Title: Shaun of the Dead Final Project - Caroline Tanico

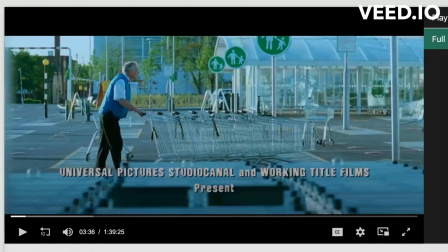0:01 Films are incredibly layered art forms that are planned out extensively. When creating a film, a director makes meaningful choices with elements like editing and acting to add to the film's overall message.
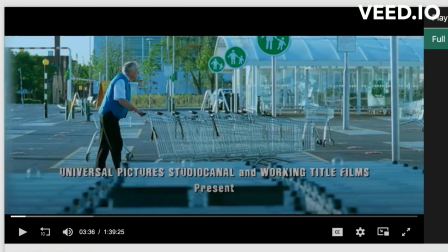0:14 This is clearly demonstrated in films like Shaun of the Dead, which uses these elements to convey the message that we as humans are all zombies in some way, unhappy with our lives and going through the motions without any real purpose. The themes of monotony and unhappiness are introduced in the very first scene as
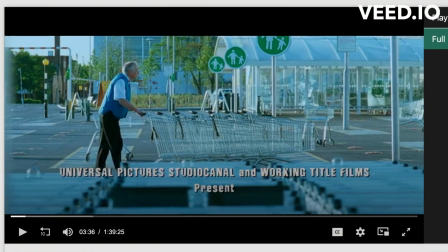0:32 Liz lectures Shaun on wanting more than their boring usual routine of going to the pub for dinner. But this theme isn't shown to be applicable to all people until the film's title sequence. I will first discuss the acting in this scene. One of the things viewers first notice is the lack of energy all of the characters are acted with.
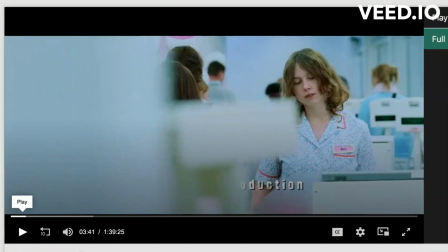0:54 Old man, he's hunched over. There's no one to talk to him or help him with pushing the shopping carts, which helps us to understand why he's so tired.
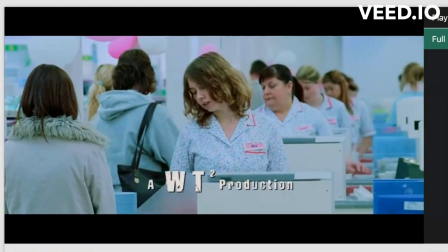1:03 In this next shot, the cashier swiping groceries does not do her job with energy and does not make eye contact with the shoppers.
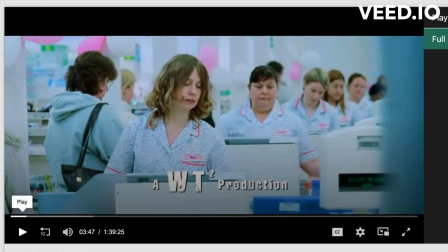1:11 This is also the first time we see characters all moving in sync, as all of the other cashiers behind her do the exact same movements at the exact same time, which adds to the idea that this is not just one person unhappy with their lives, but everyone.
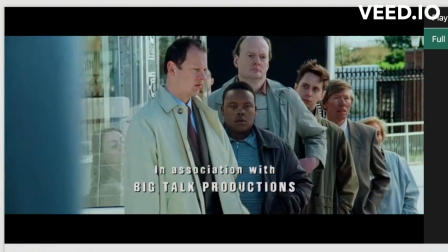1:26 In the next shot, all of the men online have blank, zombie like expressions.
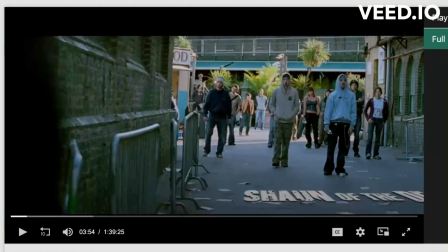1:31 Every other man moves in sync with the other as they all check the time on their phones, which shows their impatience, but also that they are aimless and waiting for something to happen instead of doing it themselves. None of them turn to talk to each other, fidget, or smile, and they all clearly have no energy as their lives have drained them.
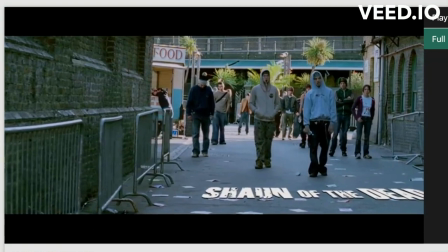1:47 This here is the most obviously in sync shot of the opening sequence. All of the people in the street bob their heads at the same time and make small steps in unison.
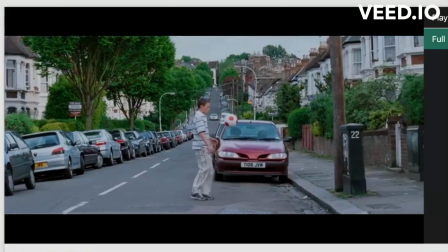1:56 They mimic a horde of zombies moving slowly as they do. The last stranger we see in the opening shot is the boy bouncing the ball on his foot.
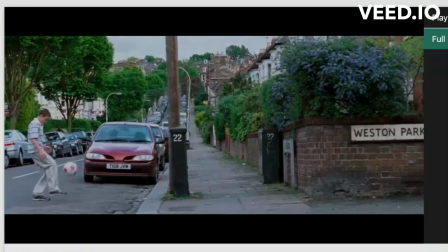2:04 He does not have much energy, and bouncing the ball is a repetitive task, demonstrating the repetitive nature of the lives these characters lead.
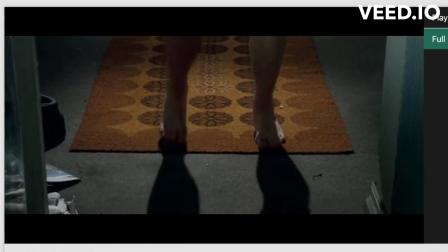2:12 We are then brought back to Shaun. He stumbles as he walks and yawns. The acting here is clearly emulating how zombies typically act in movies.
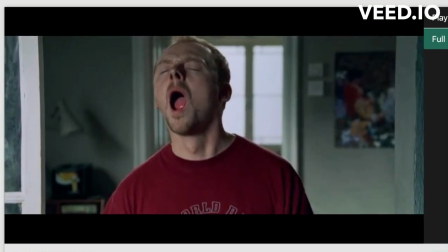2:20 By using visuals to compare our everyman protagonist to a zombie, the message of this opening sequence is reiterated.
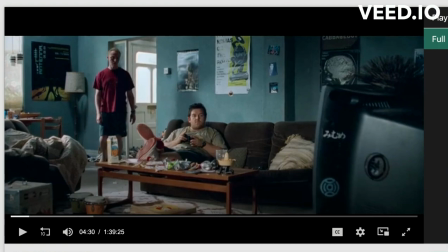2:26 People are aimless and drained from their daily lives to the point where they and the real world as a whole are no better than zombies.
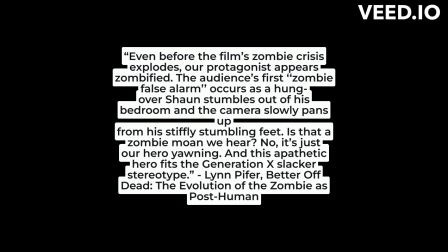2:35 A quote from the book Better Off Dead: The Evolution of the Zombie as Post-Human affirms this, saying, quote, "Even before the film's zombie crisis explodes, our protagonist appears zombified. The audience's first zombie false alarm occurs as a hungover Shaun stumbles
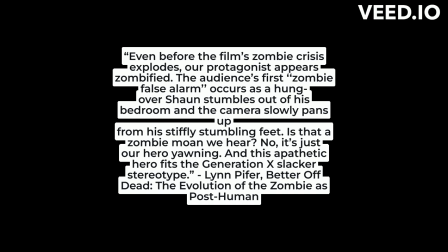2:54 out of his bedroom and the camera slowly pans up from his stiffly stumbling feet. Is that a zombie moan we hear? No, it's just our hero yawning, and this apathetic hero fits the Generation X slacker stereotype."
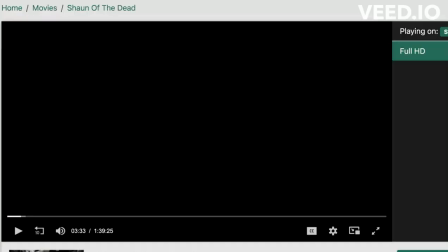3:08 End quote. Next, I'd like to discuss the impact of editing and cinematography on this scene.
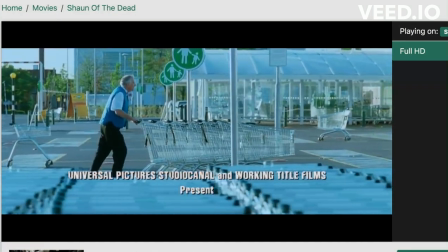3:17 More with our man in the parking lot. The camera follows him for a moment until it passes a pole and we are brought into the next shot of the woman in the supermarket.
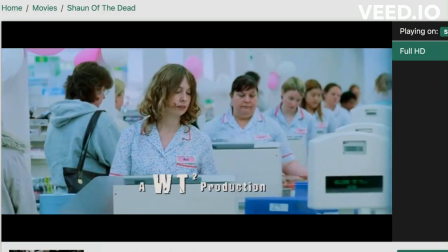3:25 The camera lingers on for a moment before we pass another pole to transition to the shot of the men online.
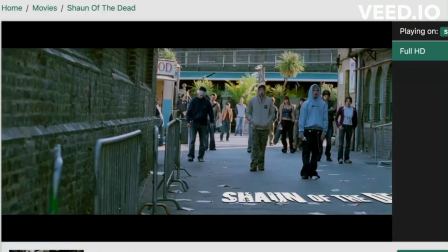3:32 We as viewers stay with them again for one moment before the camera passes by a person and brings us onto the street where we see people walking toward us.
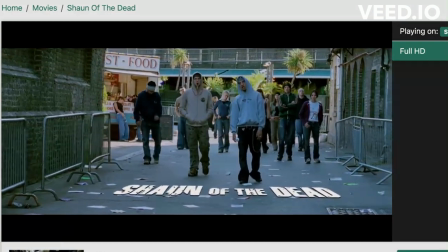3:39 Just like the shots before, it lingers on the subjects for a long moment until a car passes and the camera is now on the little boy in the street.
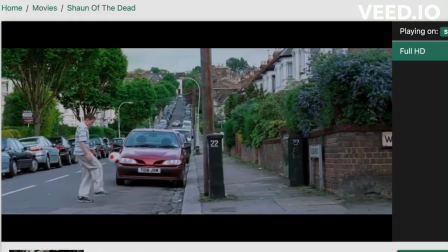3:47 The camera continues to pan away from him until it ceases movement, and the shot fades into the one of Shaun on the rug.
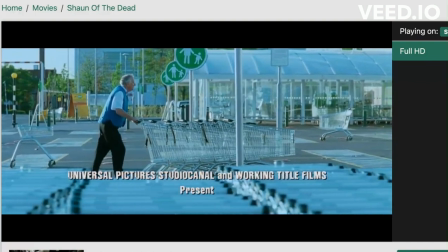3:57 It is important to point out that as this is happening, there are no quick cuts from shot to shot.
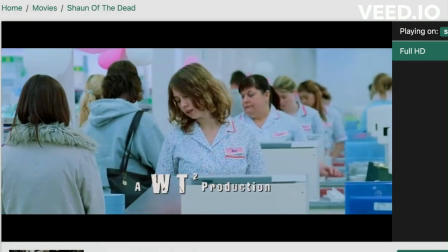4:03 Instead, the scene is edited so that switching from one shot to another is a smooth transition.